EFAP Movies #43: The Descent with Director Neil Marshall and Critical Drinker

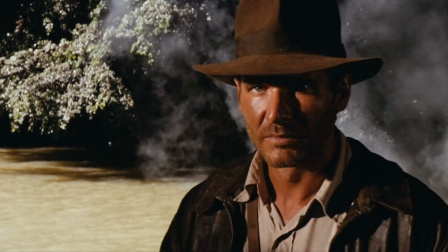My favorite movie is Raiders of the Lost Ark. It's a pretty solid choice. That is a very fair answer.
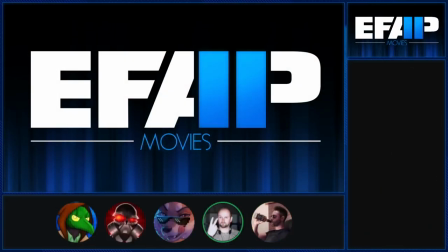We'd be greedy enough for two more. Uh-oh. Okay, Alien and American Werewolf in London.
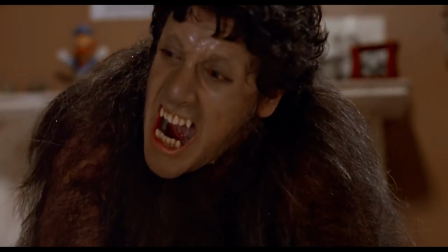I'm noticing something with these. I assume The Thing has got to be up there as well.
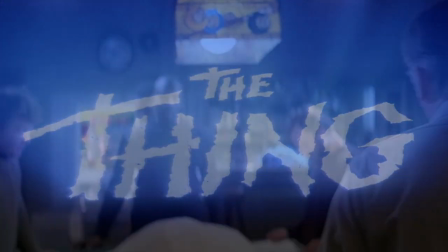The Thing would probably be my next choice. We recently re-watched that. That film is phenomenal as well. It is so good.
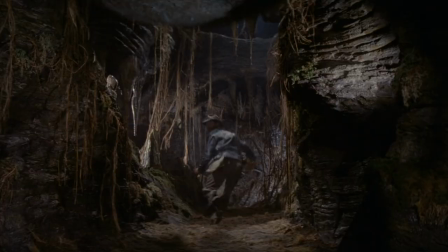Yeah, it doesn't surprise me that you like Raiders so much with how we talked about things beforehand.
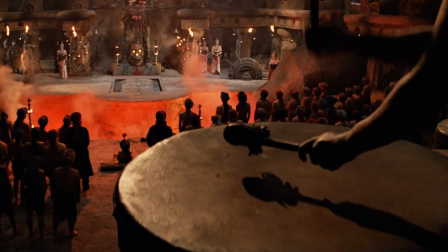The Indiana Jones kind of occult-y, adventurous take on classic horror stuff and those mystical elements.
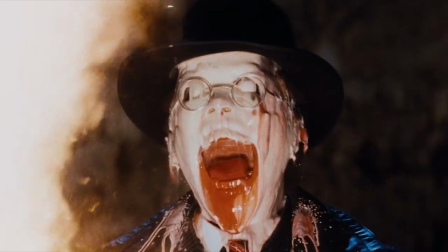Yeah, it seems like it'd be right up your alley. And the guy's face melts again. It's all good. Yes, absolutely.
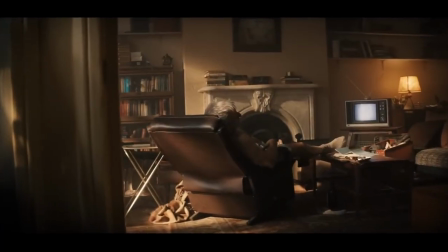Were you a big fan of Dial of Destiny, Neil? Aww. Bring the tone down.
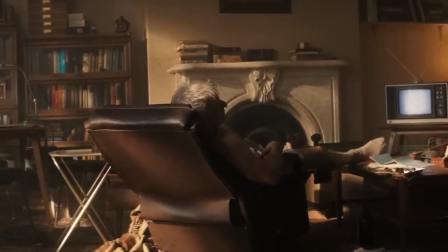What do you mean? there were only three Indiana Jones movies. What do you mean? Yeah, it's a good trilogy.
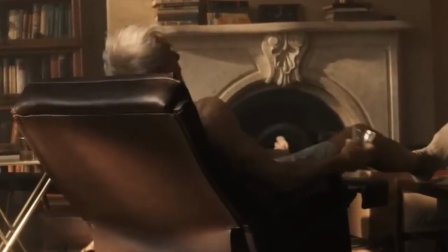I might weep into my coffee, so I'll go there.
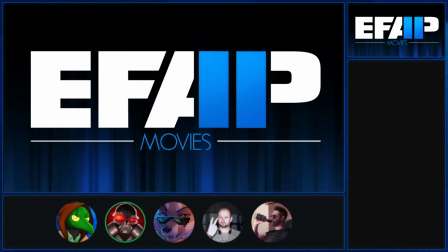Well then, on an uplifting note, would you guys like to watch The Descent unrated? Absolutely.
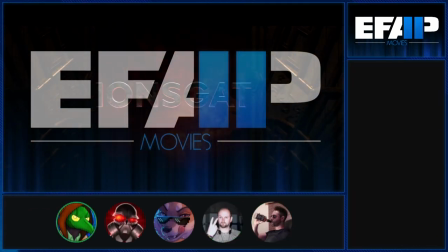It's the old Lionsgate logo, isn't it? They don't use that one anymore. I really like the old one. It looks cool.
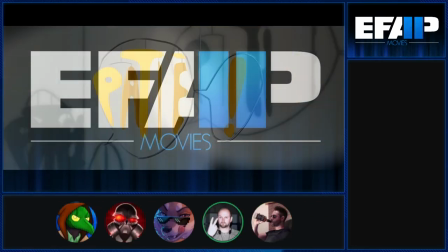It has lions and a gate. So Pathé is kind of one of the big heroes here.
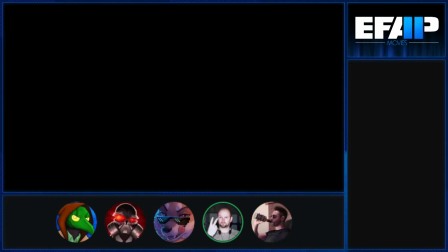Lionsgate obviously only picked it up for the US distribution, and ultimately they're the ones who suggested the edited version. Pathé are the British ones, aren't they? They finance a lot of movies in the UK. Pathé distributed Dog Soldiers, and then they picked up on this one. But Salador produced and financed this one. Thank you, Salador. Thank you, Salador. Thank you for paying the bills.
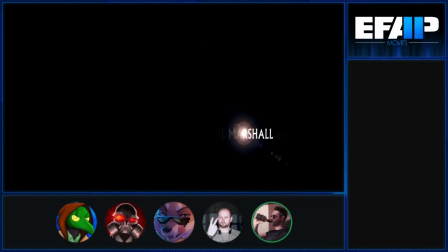He did a good one. Get Neil in to do more movies like this, please.
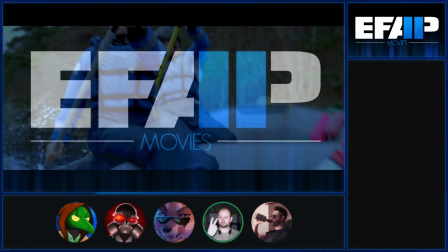They kind of retired after They did Slumdog Millionaire And they won tons of Oscars Lots of money and stuff for that And then they basically packed it
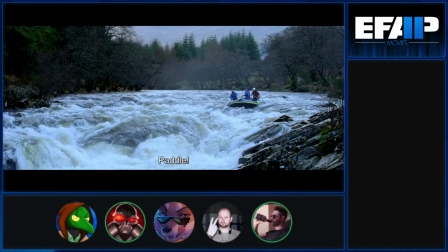in after that It was kind of like Quit while you're ahead They wouldn't have gone on a high with that one That's my niece Oh really?
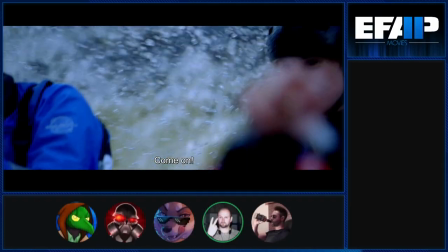Well she was 6 then So now she's 26 She like this movie?
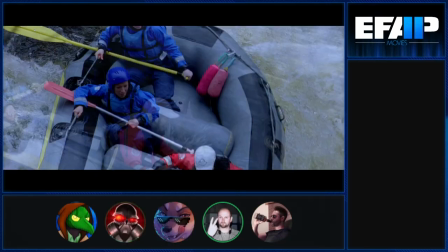Well she saw it when she was about 10 She was totally unfazed by it Because she'd been on set Oh yeah I
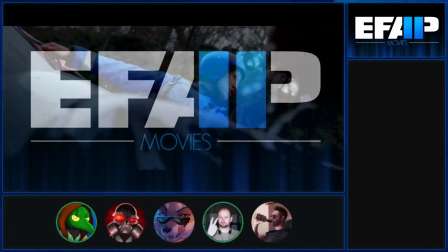suppose so makes you look at the film different and the actresses are doing the white water rafting here i think it's they are it gives you a little insight as well
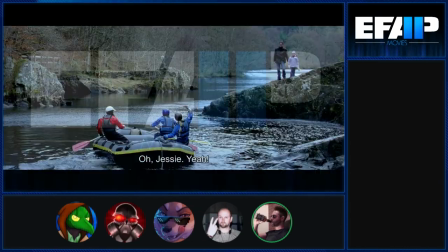straight away into the personalities of each of them like which one's the fun loving adventurous one which one's a bit more like you know um conservative and
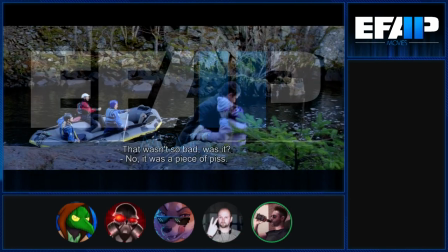cautious just by their reactions to going over the the falls there that's quite cool the alpha females the beta females and stuff within the group it's
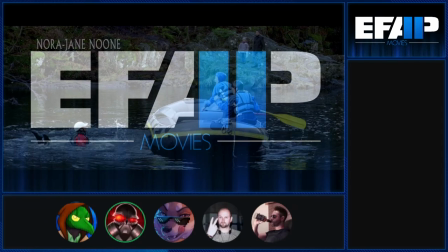really interesting because like when we get to the uh third act these three particularly in there you know what relationships I share between them are going to be the most important.
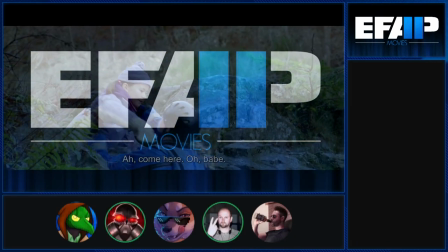I'm sure you've all noticed the font. Yes. Classic Commodore font.
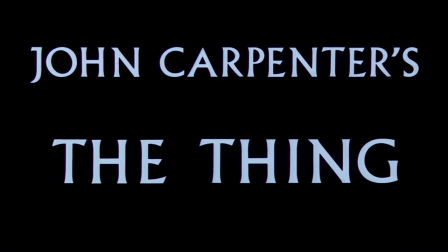This is the first time I've used it. It's very fitting. These looks, they tell you everything. Yeah.
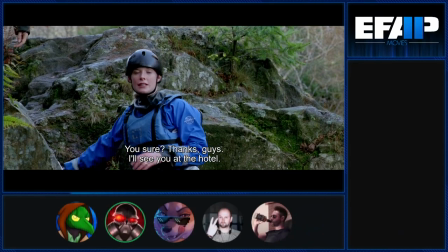It doesn't have to beat you over the head with it. Expressions say a lot. There are people who can see this film and have no idea that there's a fair sub-plot idea happening.
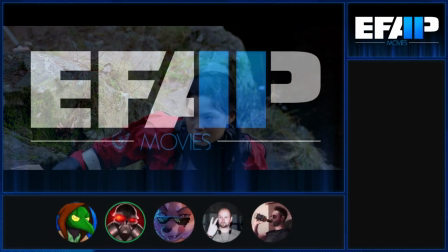I'll just be watching for the more overt stuff, but I love the subtlety. It's nice when a film gives me a little bit of credit.
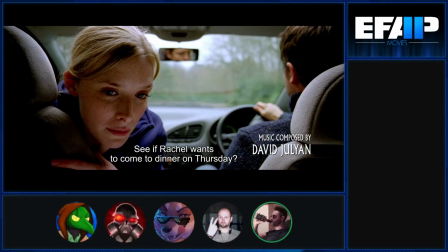Barbie, no! Ah! No, I'm a flashbacks.
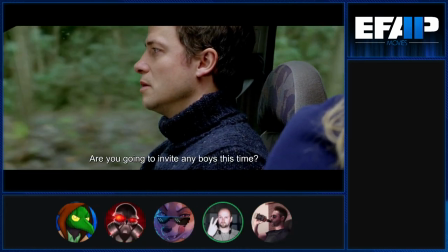I was trying to come up with a way for what's coming up to be even more of a shock and I kind of thought well,
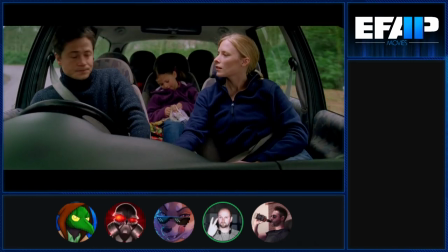let's put it midway through the credits when people are expecting the credits to finish then something happens.
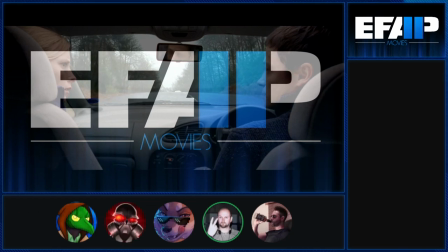I was like, I'll just stick it in the middle of the credits somehow.
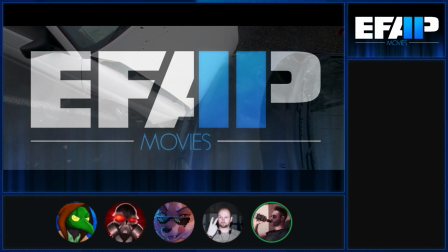Great effect. That's such a great shot. It's worth noting the hand here isn't it?
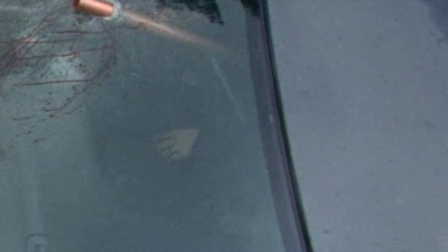Oh yeah, I said to twitch your hand. Yes.
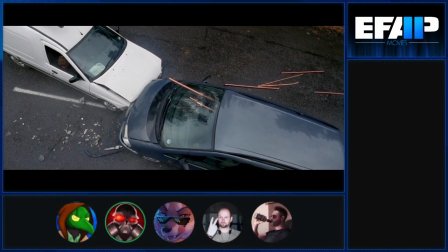nice gross detail but yeah grizzly and gives you an idea of what you might be able
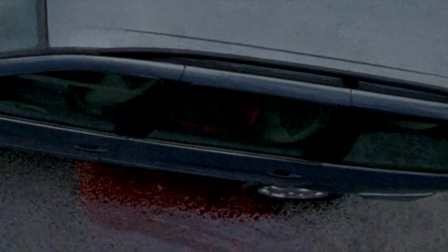to expect and then added in the blood coming out of the back of the car as well to imply what happened with the daughter
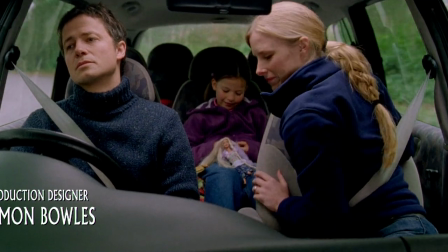and to be fair he drifts on the road there because he's feeling conflicted about the current relationships right
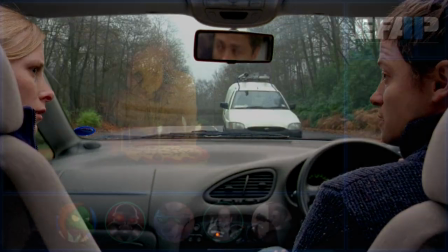yeah he's not exactly on the ball it's arguable that that is what caused the crash to happen certainly
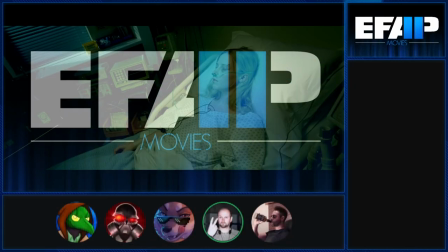there was a scene here that we actually filmed got cut out quite early on when she
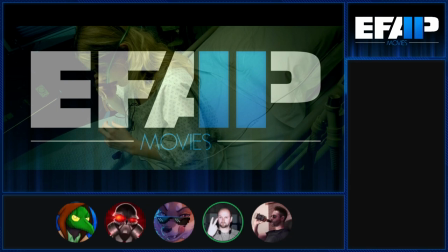wakes up in the hospital. She comes out into the corridor. We shot a scene where there's a crawler scuttling around at the end of the corridor in the shadows.
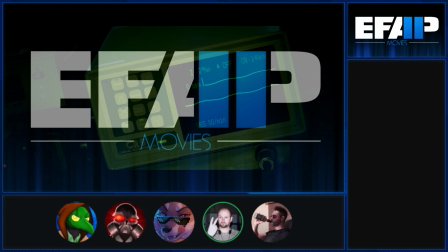And it was kind of, I can't even remember if it was in the script or not.
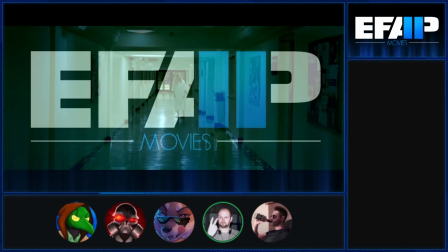I think maybe it was, but the implication, it was just like here that it goes dark and she turned around and she saw this shape scuttling around on the floor.
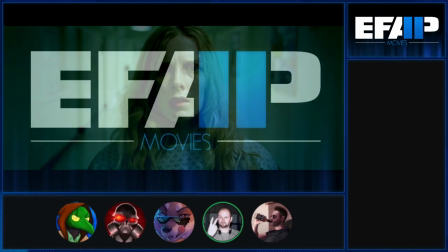And I guess it was all to do with these demons of the mind, but I thought it made it to kind of what she's reacting to there.
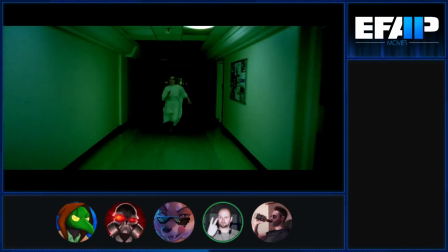It kind of makes it too implicit that it's stuff going on in her head.
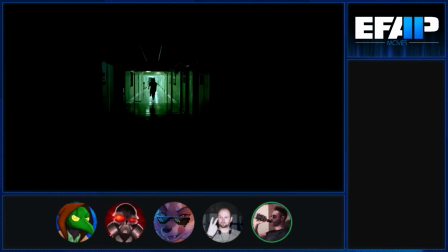Yeah, the idea that none of this and none of it is actually happening and it's all just like her trauma.
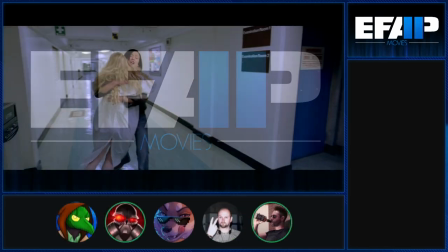Because that's a lot to be made of this visual. Yeah, yeah. This is all in the corridor at Pinewood Studios.
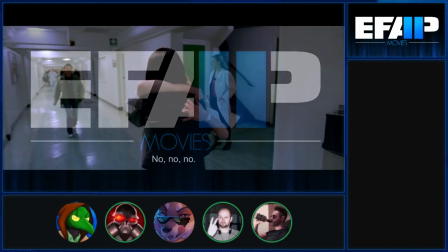We had to take down all the carry-on movie posters off the wall to make it look like a hospital. It really does look like a hospital, though.
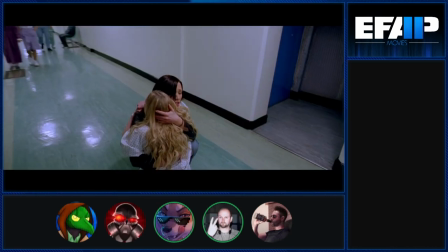It does, yeah. The lino floors and everything. People in uniforms have gone a long way. It looks like a kind of Victorian English hospital, that's for sure.
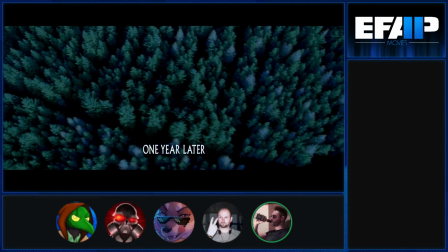I think there's always something really compelling about just a very strained cast,
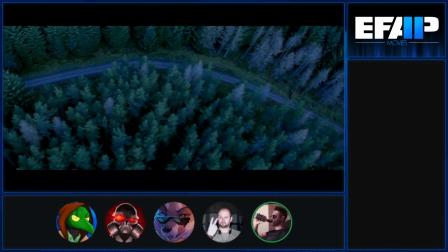you know just a small group of people but you get to really delve into each of their characters and like what they
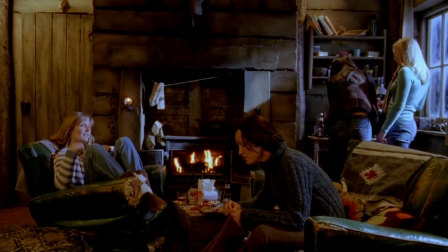do and how they relate to each other becomes a massive focal point then i certainly took that from
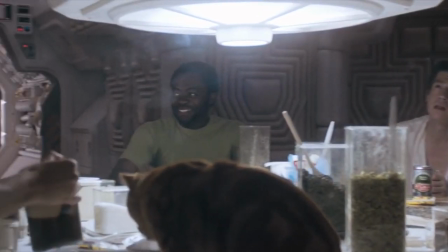john carpenter on the thing and an alien and such like and then yeah assault on precinct 13 as well which is one of my favorites but um he took
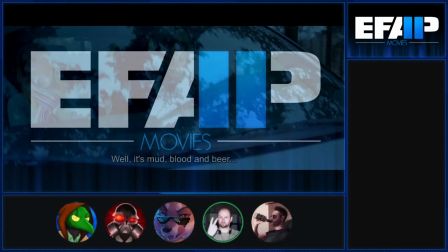that from howard hawks who like to do films with these people in these situations so i love that i love that kind of dynamism
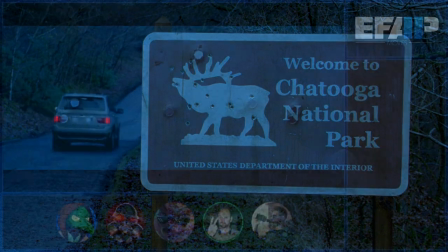obviously that we just passed the chatouille national park sign which is a reference to deliverance there's a lot of deliverance homages here oh there it is um
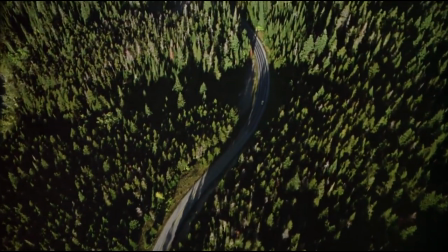and the shining references with the overhead shots of the car like all the all the favorites all the favorites and uh but all of this stuff
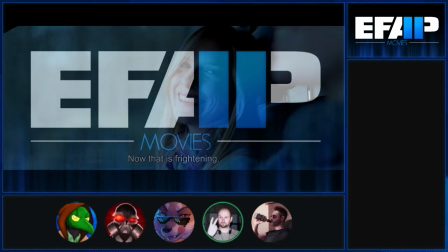was shot in the scotland or you know black park behind pinewood studios i was gonna say the appalachian mountains as a britt like it does
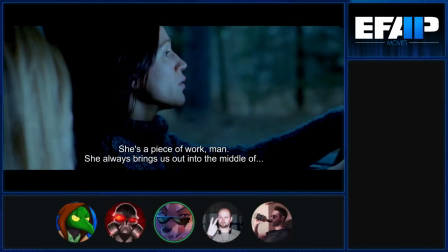definitely look like you know british roads and british countryside and stuff but i mean even me you know as as the american here uh everything from the little
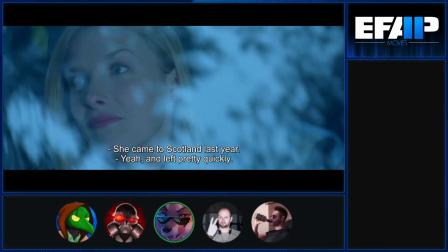bullet holes on the rural you know signs to of course the left-hand driving car yeah
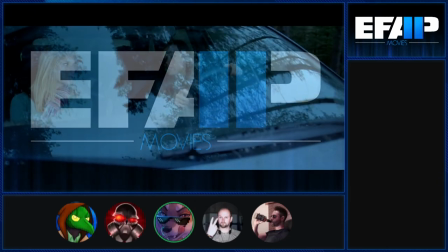i didn't know where it was if you asked me where it was shot i'd be like appellations i guess you know
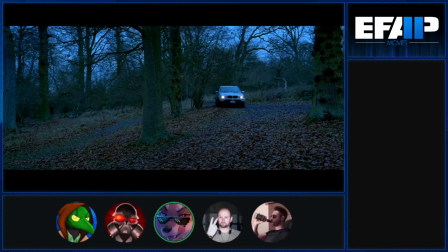maybe the north uh northwest you know someplace like that it's feels like home that's the balance i presume uh neil you're
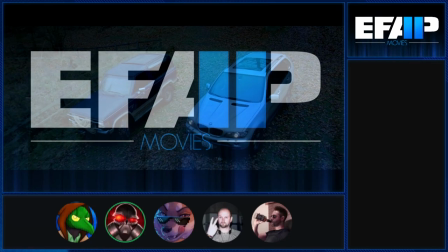always trying to get it to a point where it is plausible it is buyable you don't need to make it like extreme and make sure you nail everything but make sure you can get the audience there sort of thing that's trying to sell it as something that it isn't i mean this log cabin in the woods this is uh
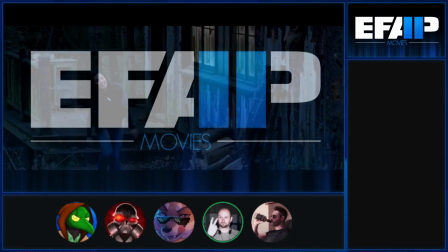it's called berkhamstead just outside of london just randomly found a log cabin in the woods it's like oh that'll do because you know i'm gonna
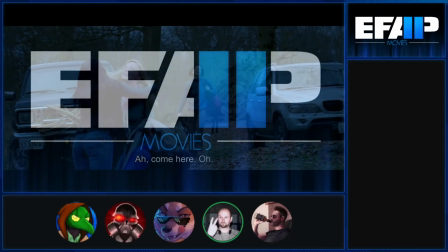go to build one yeah i mean i don't know i look at it and go well it's patently now because it just looks autumn autumn england but i
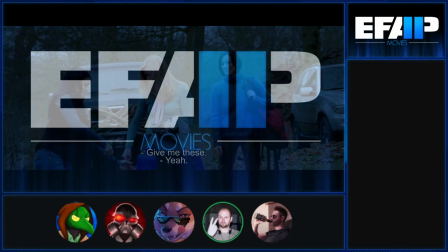guess i know it that's the trouble i can't associate myself from knowing exactly where it is one tries and the other thing is is that
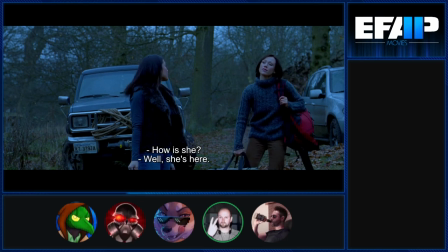inside that log cabin there was literally just one room.
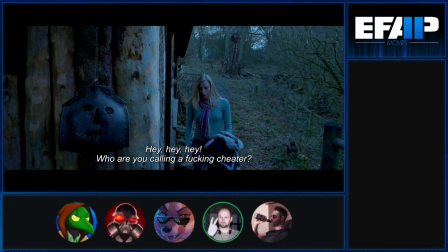He dressed about three times as being the living room and two different bedrooms, just by adding in a couple of extra walls and stuff like that.
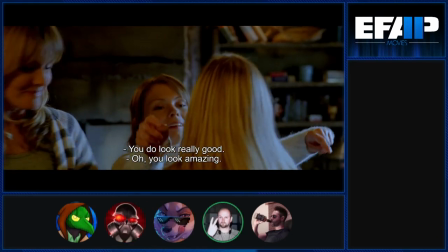Filmmaking magic, eh? Tricks. It's all down to Simon Bowles, a production designer, who's just a genius.
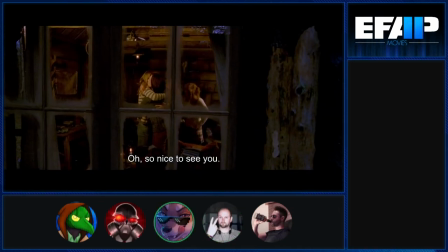But we can make the caves work, we can make this cabin work, goddammit. That was very cozy looking.
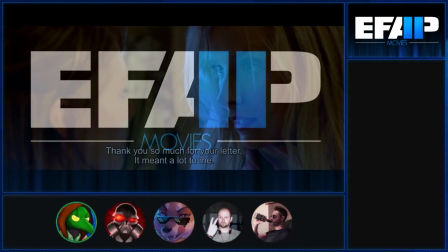We take a lot of time during the early portion of the film building all of these characters.
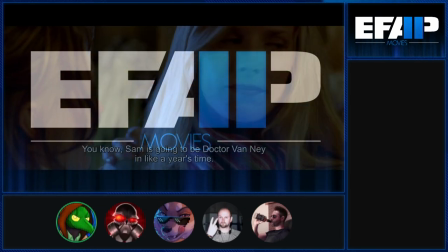What was the thought process behind slowing down and focusing in on these people and their interactions with each other?